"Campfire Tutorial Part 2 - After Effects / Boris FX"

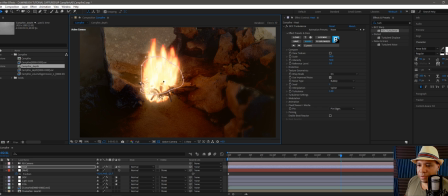887s
and you can adjust yours accordingly however you see fit i'm gonna control s just save real quick and then last but not least i always like adding like a
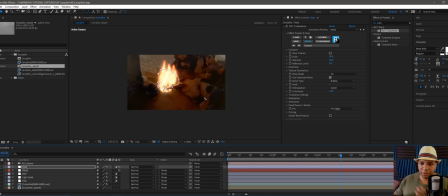896s
vignette to my project to kind of focus everything into the center so again
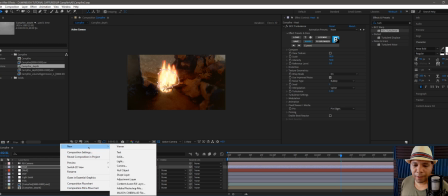901s
i'm gonna right click down here click on new make an
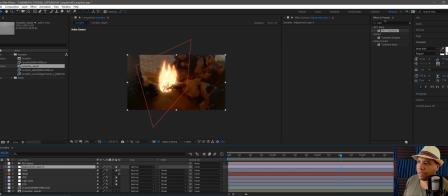905s
adjustment layer and in my effects and presets let me just type in vig for vignette and let's use the sapphire vignette and boom it already looks like a night campfire scene right off the bat now you can
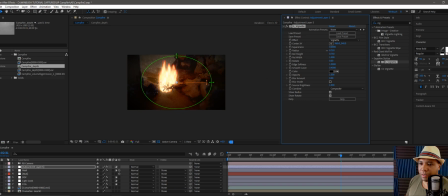923s
um come over here you can adjust the radiant or the radius you know so it's more darker on the edge i like to make it just a tiny bit darker on the edges there let me bring this back down maybe 2.88
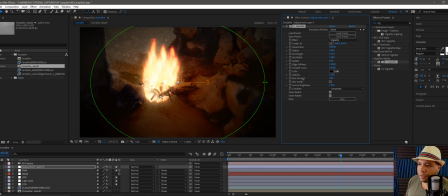937s
yeah there we go that looks good and then over here you can actually blur out on the edges so it kind of gives it like a
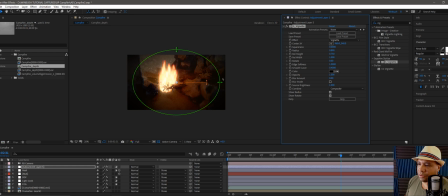945s
I guess you would say like a tilt shift kind of look so if I go over here let's look at this edge in particular
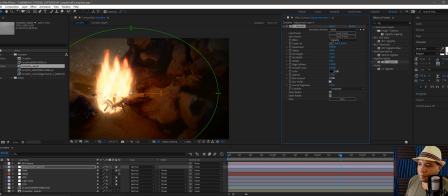953s
and under blur amount let's move this up a little bit and you can see it's starting to blur the edges and then that way we're getting our focus in on the center point here and it's giving us like a nice soft blur into our scene
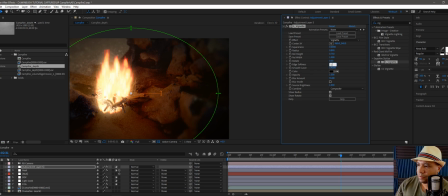972s
here you can even soften the edge a little bit more if you want so I say 1.5 I might be a little bit too much so I'm gonna just hit ctrl Z take it back to one and there
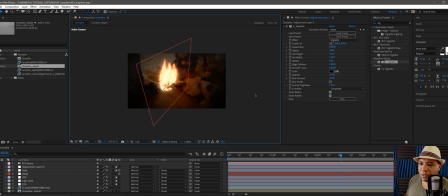986s
we go so that's pretty much how i made the camp scene there
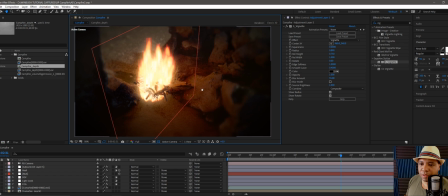990s
and if you have like um stock video you can always add like dust effects or embers stuff of that nature or you can render out embers using x particles from cinema 4d i didn't do that for this example but that's always an option there as well and so um yeah that's everything i wanted to cover mostly
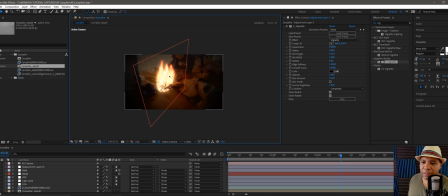1009s
covering some of the sapphire plugins showing you how you can really add like this atmospheric effect around your cg renders make it look a little bit more realistic and there's a ton of stuff over here as you can see you have the boar stuff you have all the sapphire stuff
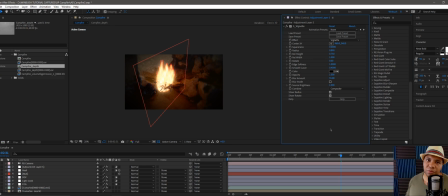1026s
i mean there's a ton so make sure you go check out their website download the free trial try this stuff out and if you like it right now they're
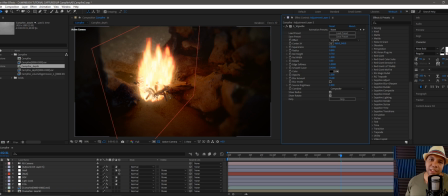1034s
doing a 50 off at the nab but if you miss that deal then you can always get 15 off by typing keyword winbush so make sure you type in either my keyword or the other keyword that they have going on at the current promotion and you'll get a discount on this awesome plug-in
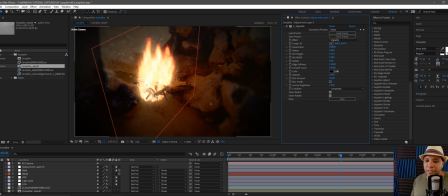1051s
I've been using a lot for some of my projects but um yeah if you guys have any more questions on what I'm doing here or if you want to see another method for something else just let me know in the comments below thank you guys again I just passed a thousand followers the
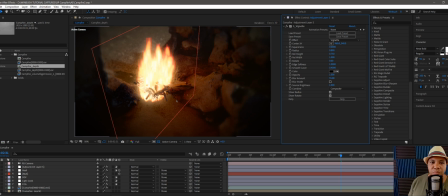1066s
next step is ten thousand so please continue to spread my stuff around the community and I'm really enjoying talking to you guys and just you know learning together so until next time keep creating and thanks again i'll see you guys later